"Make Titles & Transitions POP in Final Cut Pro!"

Titles and transitions within Final Cut Pro are really important features that you probably will need and just want to use over time. So let's stay true to the title of this video and transition over to talking now about titles and transitions.
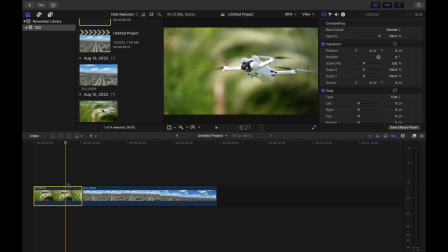15s
We'll use these two clips as examples. There's one of my drone. This is a pretty cool looking shot, and then this absolutely gorgeous shot that the drone filmed that day.
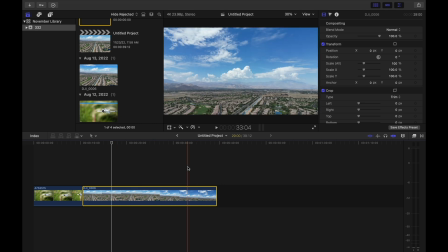23s
It was just super pretty. So if we wanted to add some transitions or titles, let's explain how to do that, starting with titles.
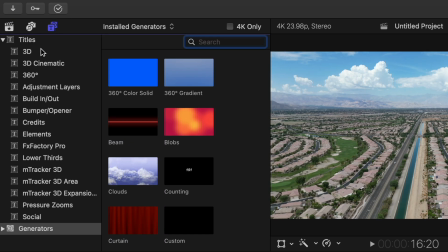30s
You can go up here to the titles menu, and then that's, you know, where all of your titles are.
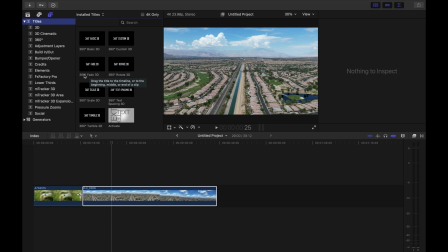34s
All of the titles work basically the same, but there are a few important things to keep in mind. Any of them that say 360 are, believe it or not, for 360 cameras. So that means if you're not doing a 360 video, weird things could potentially happen with your title, mainly in terms of how it's going to be positioned around the frame.
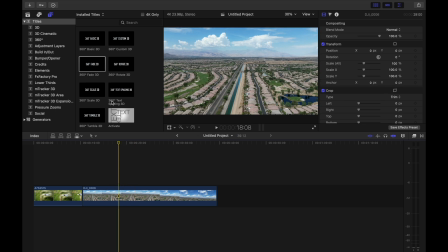51s
Sometimes it's okay, sometimes it's weird. If you're not doing 360, I definitely recommend not using a 360 title.
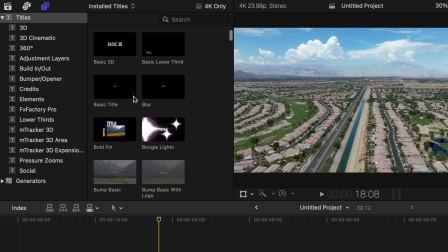57s
So if you scroll down a little bit, that's where you will get all of the other regular titles that you can choose from.
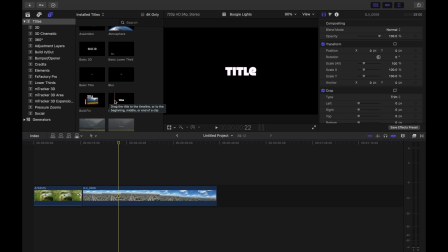62s
Some of them are cheesy, might be the word. So I would probably use a light touch when it comes to using some of the default transitions and things.
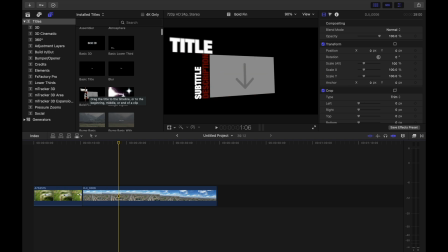71s
Plus, more importantly, because when you use something like this one right here,
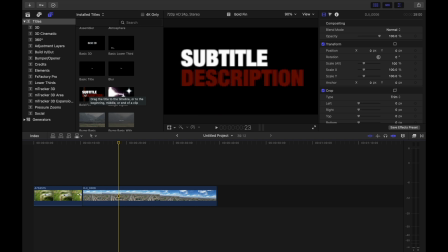75s
other people are going to be using this exact same template, and that means your project is going to look a lot like other people's project. So anything you can do to help yours either stand out or just not look like everybody else's is really important.
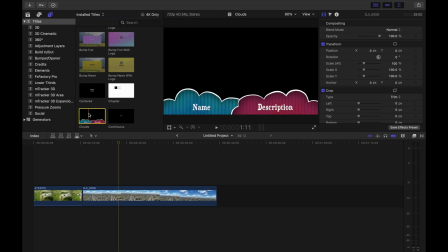86s
But there is some really cool stuff in here, and essentially, no matter which title, how cheesy or uncheesy it is, when you add it to your timeline, it will show up as a purple bar.
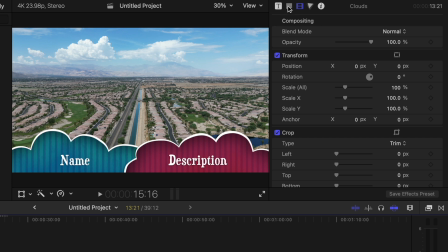95s
You can then adjust it. When you click on it, you can go over then to the inspector, and now you have the ability to change the title through this text menu, and then you also have some specific features for that exact title or template.
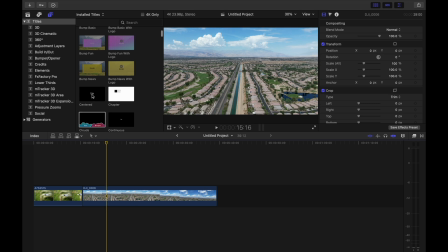109s
Personally, if I ever use a title, the one I prefer is the basic title. It's the simplest, it's the easiest, it's basically just words on the screen, it's super simple.
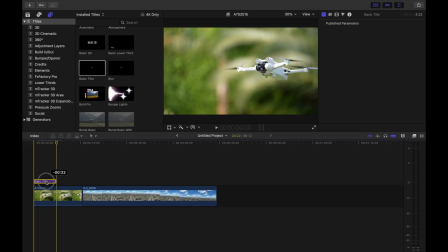119s
So if we wanted to take this basic title and add it to the shot of the drone over here, maybe I could make it extend out to the exact same length. You'll notice right here, the title is in the middle of the screen. I can click and drag it and move it around, or you can use the inspector and move it around the same way that you would anything else.
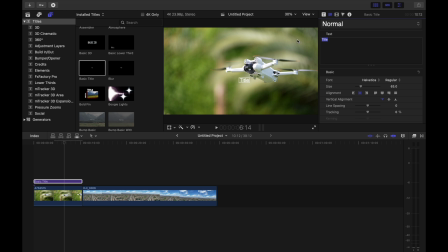135s
If I want to change what the title says, I can go over here and go like, this is a title.
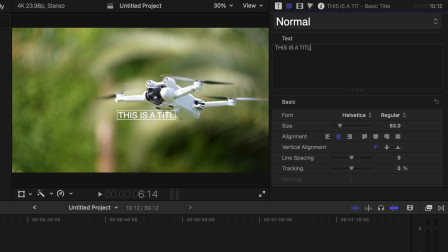141s
That's not how you spell title, that's title. Title. There it is. From here, you can change the size. You can also go over to the transform tool and adjust things that way if you want to. We can adjust line spacing. So if I had a second line, now I can adjust how much space there is between these titles.
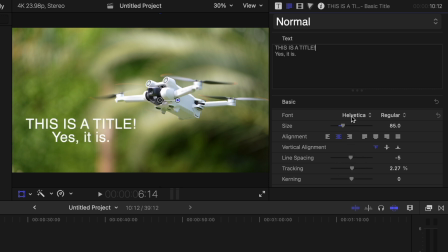160s
I can adjust character tracking. So you do have a lot of flexibility. Of course, you have all of the fonts on your computer.
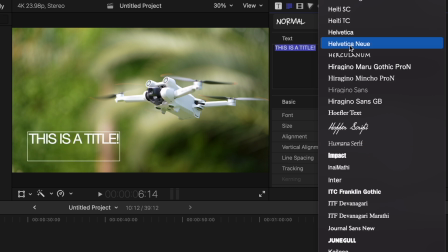166s
Simple fonts, things like Helvetica, Futura, Georgia, those are classics for a reason, honestly.
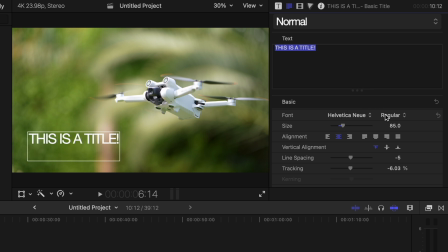171s
And they might be ones to consider if you don't know where to begin, because fonts and lettering do communicate things. You can take your, you know, Helvetica, make it really bold, play with the tracking a little bit to make it look a specific way. Maybe even want bold italic. And now we can have this title here, which actually looks pretty awesome.
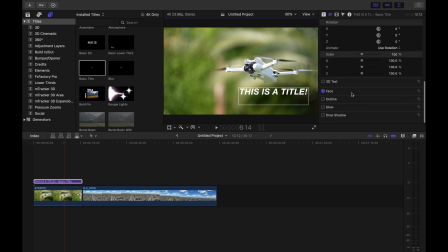191s
Now, if we wanted to change the color or some of the other features of this title, you can scroll down and there are a few other options, including things like adding a drop shadow or adding a glow.
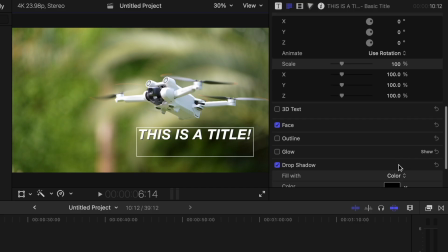198s
And with every one of these effects, you can click show and it's gonna give you more and more options to adjust. So if we wanted to add our drop shadow to make the title a little more visible, this is how we could do that. And now you can click those on and off just like anything else we can see without the drop shadow, with the drop shadow.
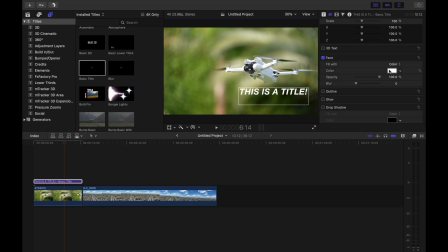214s
It definitely helps quite a bit. If you want to change the color, you just need to go up here into face, and that's where you can then adjust the color to be whatever you might want it to be.
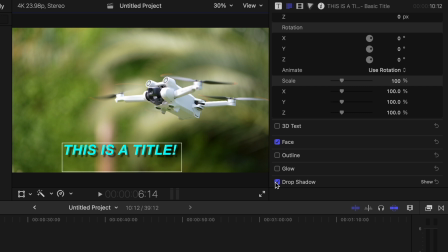223s
One thing I like to do with titles sometimes is if a drop shadow isn't working or just maybe sometimes doesn't look the way that I want it to look,
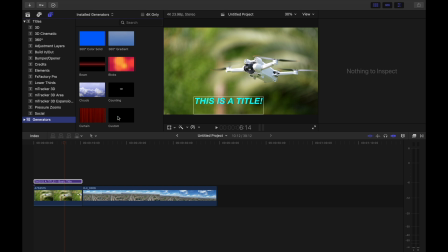229s
what I'll do to make the title stand out is I'll add in a generator under it.
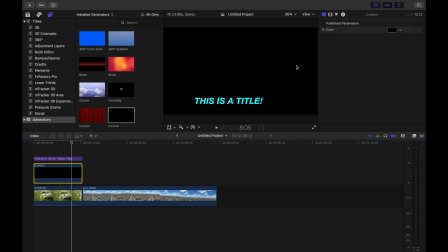233s
So I'll take a generator, add it down here, and then I will change the opacity of that generator to 75%.
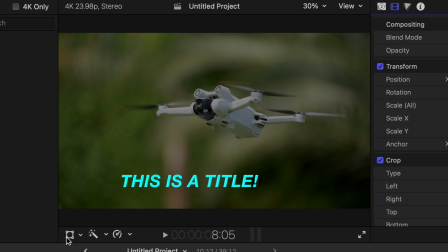240s
But instead of just covering up the whole screen, I will go to the transform tool and then make that a little bit smaller.
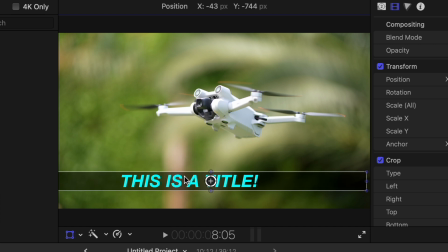247s
And now I can bring that kind of right here.